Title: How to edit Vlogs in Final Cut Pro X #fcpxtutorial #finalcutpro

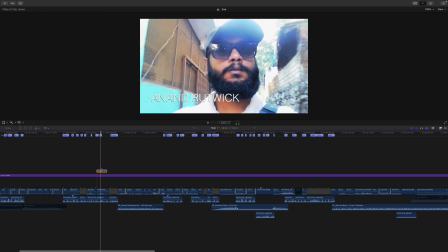[12:22]
So yeah, so that text is here on the top of the video clip.
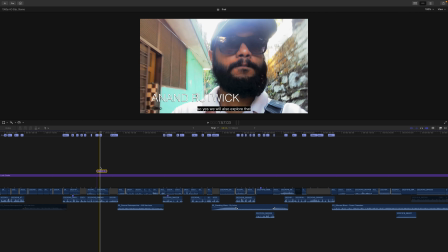[12:30]
So because I want to mention my name, which is very important, I feel, unless because I'm a new uh, person in the YouTube market and new to people, to the world.
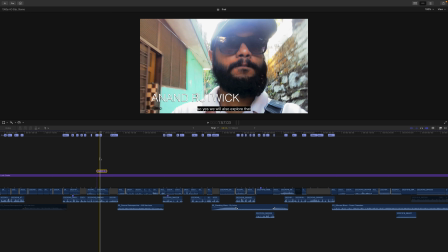[12:46]
So I want my name to register. So I have added this over here. Let's move forward.
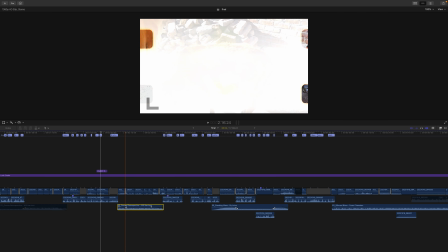[12:54]
So again, there's a music over here which I'm not going to play because I'll get a copy strike.
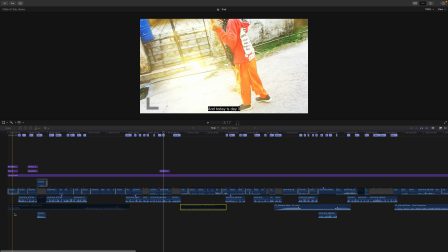[13:00]
But you can see I started with the music over here, which is right now disabled.
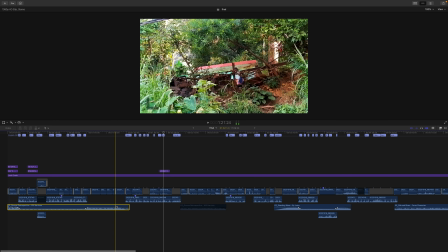[13:08]
But this is a music clip. Yeah.
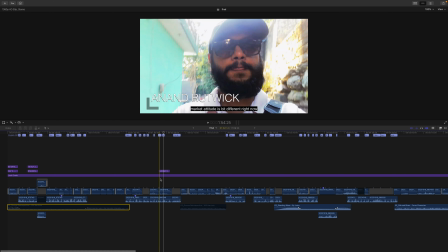[13:12]
So I always start with music so that people feel hooked on easily,
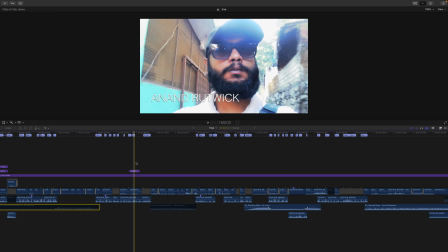[13:20]
and at least they can watch first 1 minute or two to get the idea of the video ahead.
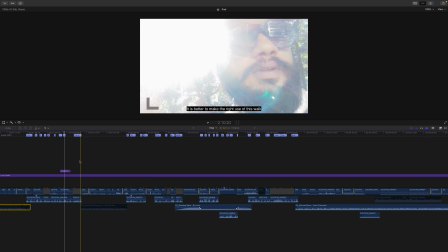[13:28]
And so after some talks, I again began with some music.
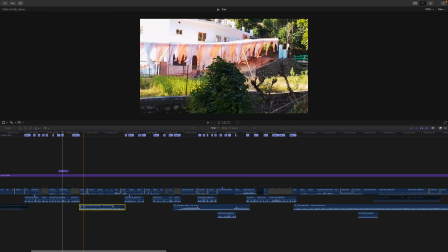[13:34]
You can see this is a music that I got from Epidemic Sound. I think it's a great library of music for YouTubers, which is very cheap,
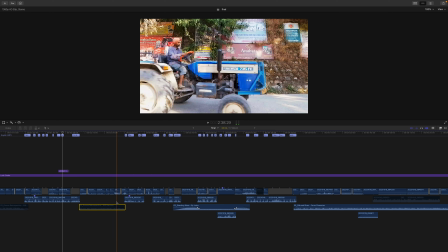[13:47]
and they have a huge collection. So, so yeah, so I use a little bit of music to
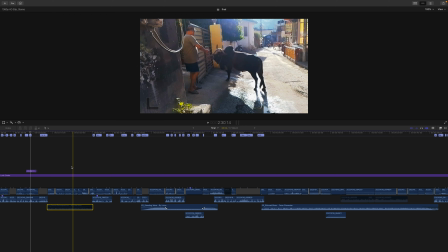[13:56]
not to make audience get bored.
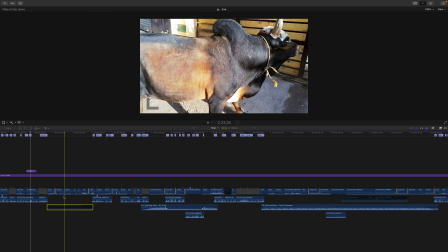[14:00]
So that has been added, you can see, and I have added some animals on top of this
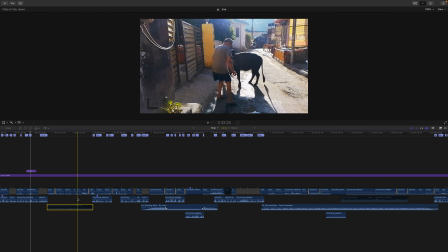[14:10]
clip, you know, uh,
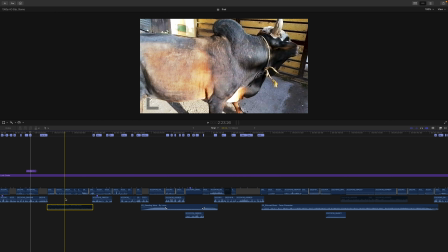[14:14]
just to get the idea of how the cattles are treated in this culture in India,
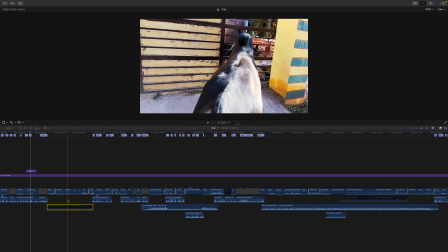[14:22]
in this particular city, you know. So that has been shown over here, and this is all happening intuitively.
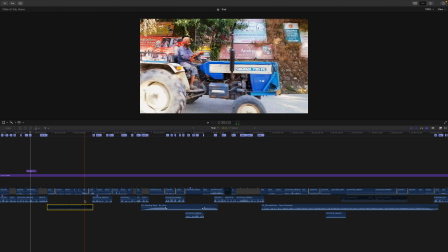[14:31]
Yeah.
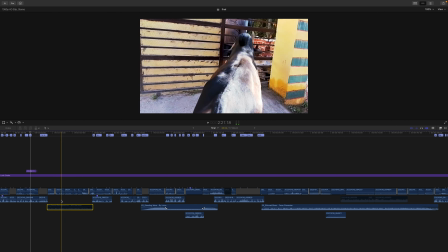[14:33]
So you get bit of music here at 2 minutes 20, 2 minutes 14 seconds.
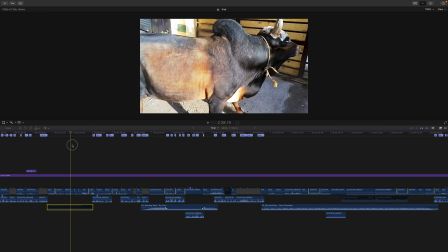[14:44]
We start with second music, and then we again go forward.
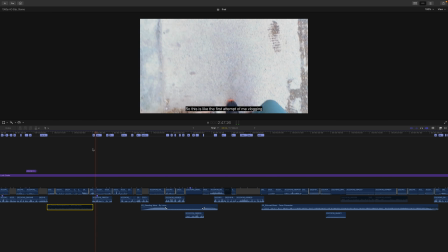[14:48] I've never vlogged before, so this is like the first attempt of me.
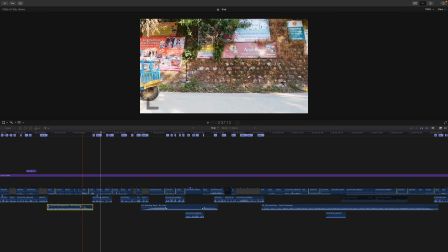[14:54]
So as soon as the music is over, you can see that
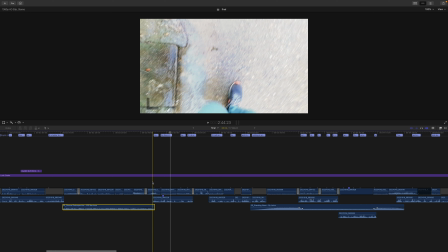[15:02]
I kind of you know weave it. I kind of stitch it with the next audio.
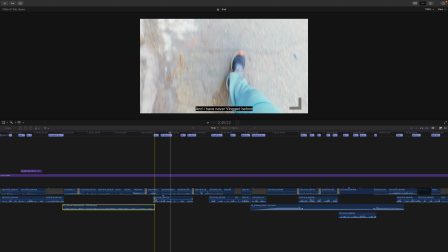[15:12]
So the next audio is my voiceover. So that's what comes all together immediately. You know. So you can see that my audio starts the moment this music finishes.
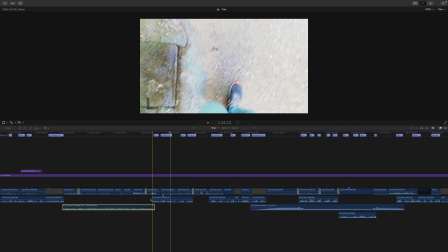[15:31]
Yeah. So they call it LJ cuts, but for me, it's just a normal cut, which actually doesn't leave a gap, and
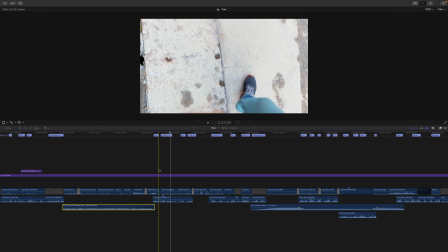[15:45]
and it doesn't take the attention of viewers, so it's not distracting.
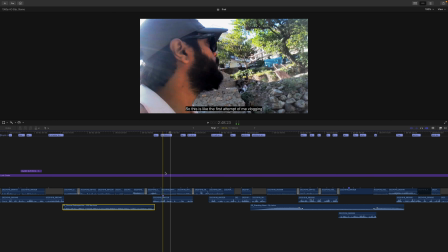[15:50]
Yeah. So I start with voiceover, and this is a walking challenge.
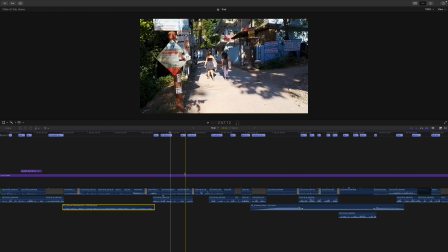[15:55]
So you can see that I'm walking towards something steep, you know, to the mountains.
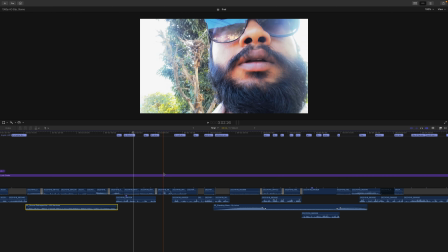[16:05]
So yeah.
Mistakes.
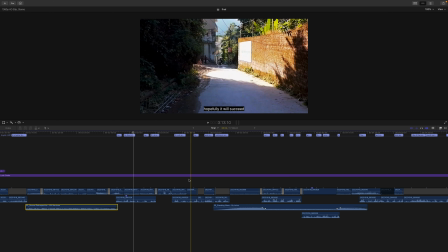[16:11]
So I'm talking, yeah, that I'm doing right now.
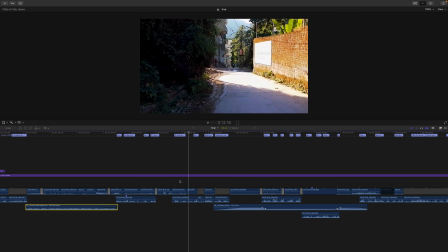[16:18]
I reveal that it's an experimentation that I'm doing.
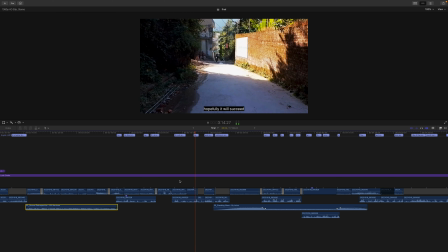[16:24] Hopefully, it will succeed.